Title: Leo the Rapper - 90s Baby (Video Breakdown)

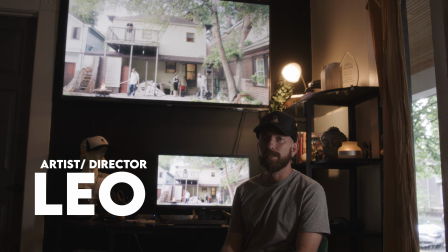0:00 This next visual, this was also directed and edited by me. This is Leo the Rapper, 90s Baby.
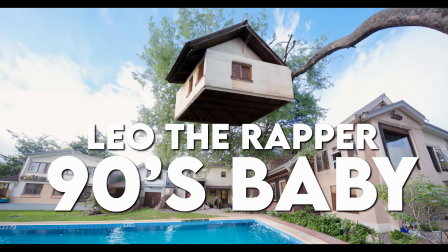0:07 Damn, Cam. You done did it again. Yeah.
This is shot by Jamin. Jamin, like, showed up. He literally walked through the back gate. He had no questions asked.
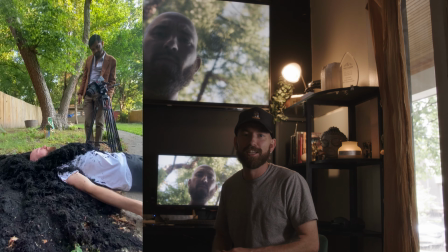0:19 He just jumped in and started filming, man. That's how you know, like, yeah, we really love this stuff.
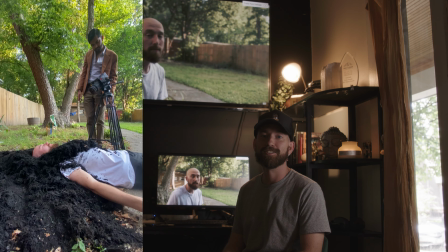0:24 We just want to do it.
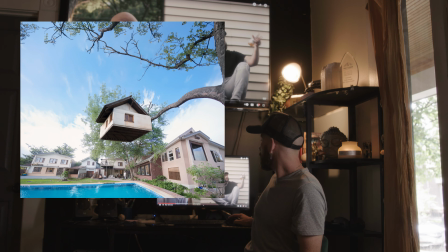0:25 I used generative AI on Photoshop on this to create the scene right here. the zooming out scene so this little square right here is the only
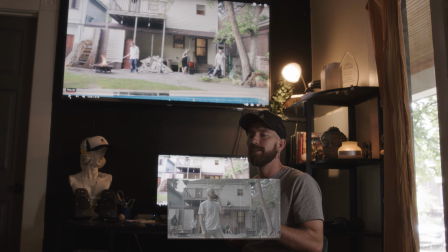0:33 thing that's real and then outside of that I just told Photoshop's generative AI to fill the space I kept expanding the space until like a 20k file
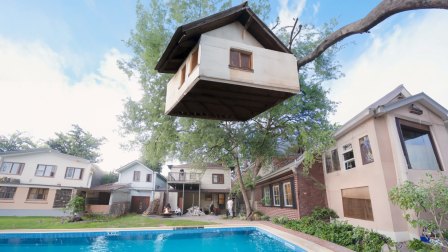0:42 and I told them make a neighborhood make a sky make a tree house and that's what it filled out around the actual house and so all
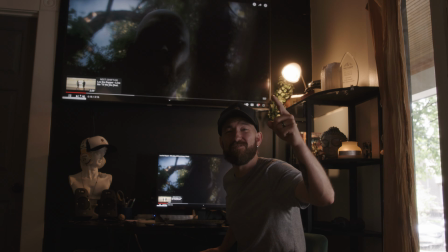0:50 of this is not real that motherfucker is not real made
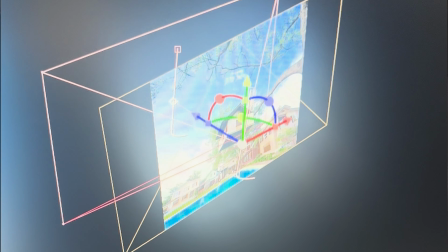1:02 fake camera movements moving into the scene in and out to give it a little motion so this shot right there I took the
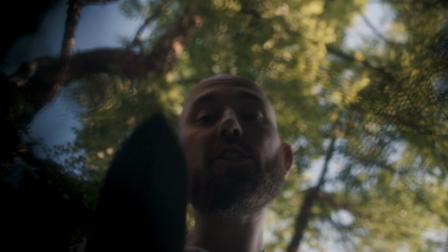1:10 lens and I covered it with some saran wrap which gave the background effect everything that was out of focus it had ripples on it which was very cool and that
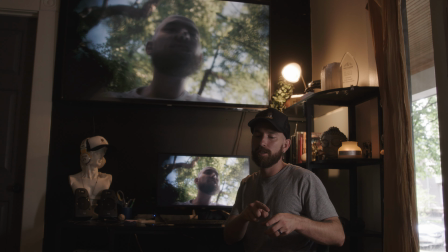1:17 was just done with the saran wrap and then I put mulch around the
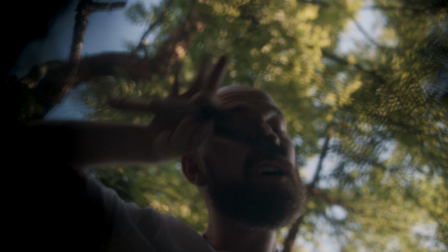1:22 frame of it to make it look like it was looking up from a hole and then you got me working on the garden here.
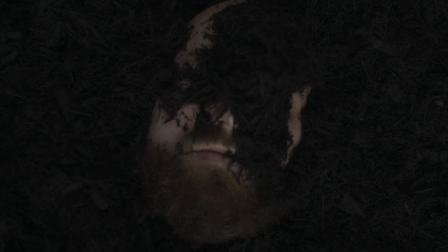1:27 And then at the end it's the final reveal that I'm burying myself. That's my old self because this is the new house that I live in. I feel like a new me as an artist.
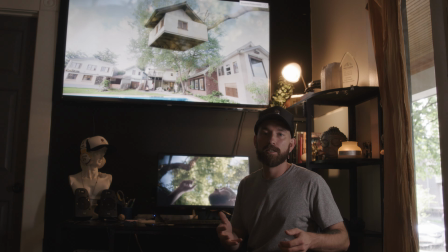1:36 I keep continuing to grow and evolve and that is me metaphorically leaving everything behind and in the past and growing with what's new and growing
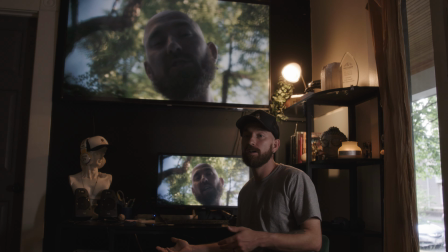1:45 with all my homies that we're moving into this house that we get to make and
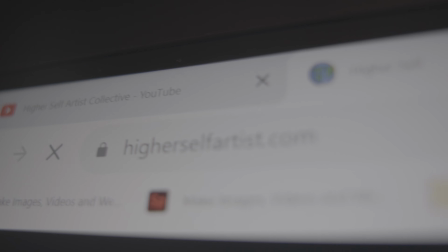1:49 grow higher self together with film and music.
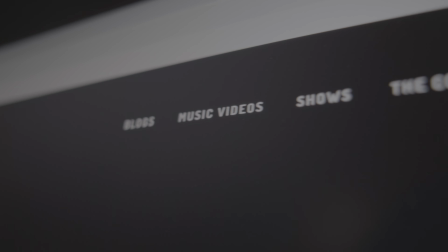1:54 Set out to do what I wanted to do a few years ago which is just have a house full of homies and creatives and
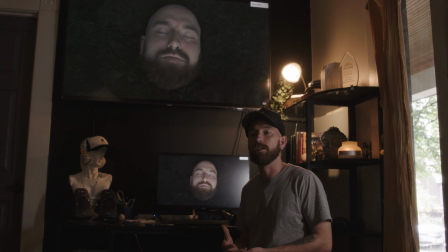1:59 us making the best music and videos and growing together and we get a chance to do that.
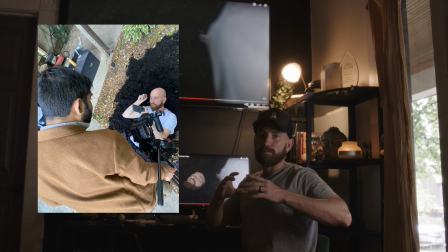2:09 I just composed. I had the tripod shot. I let the camera in one spot. I laid there and covered myself.
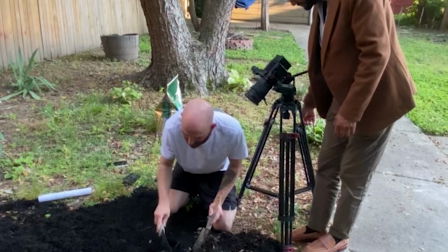2:15 Well before I got there I was just digging around with over the shoulder shot and then
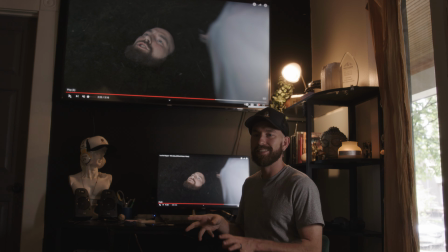2:19 I cut that out and masked that out and overlaid it with the other shot. This is one shot and this is the other one where I just laid there and
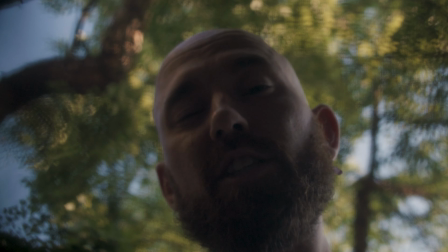2:30 had my friends bury me and make that look real and then I just imposed them both because it looks like I'm digging through my head.
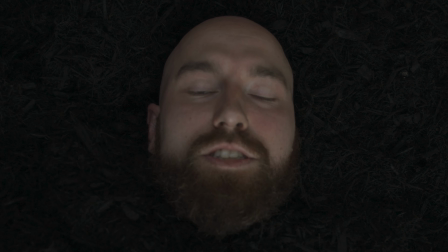2:35 When I first did it I was pretty excited. That's the reveal where I finally bury myself. Yep, just looking up, just tying those up, cutting them back and forth. Bam. Buried.
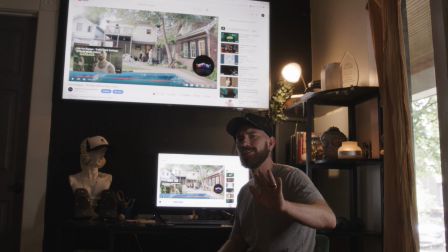2:55 oh wait no no no I didn't bury myself in mulch that was all AI
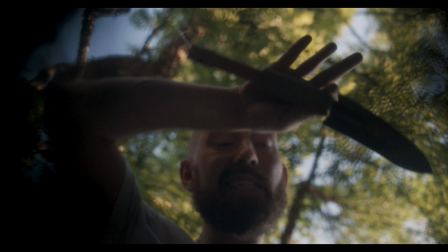3:03 moving on to new things I'm sowing some new seeds I'm tearing up all the weeds you know negativity
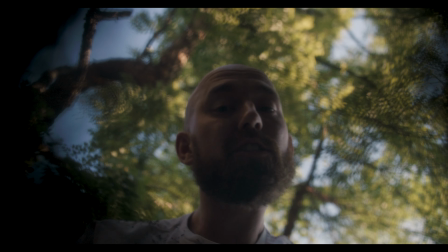3:11 if we ain't vibing it must be the chemistry so let's not
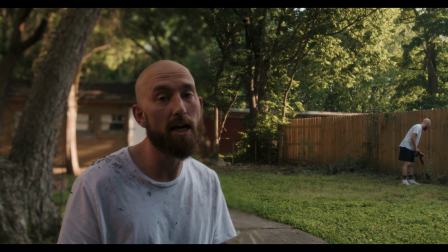3:16 mix some things just let it be you know
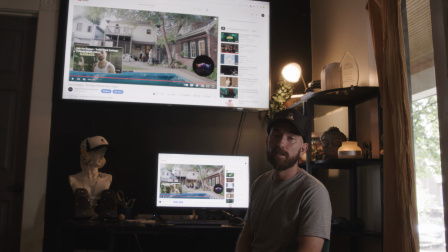3:20 me yeah a lot of that was done on a tripod and with generative AI.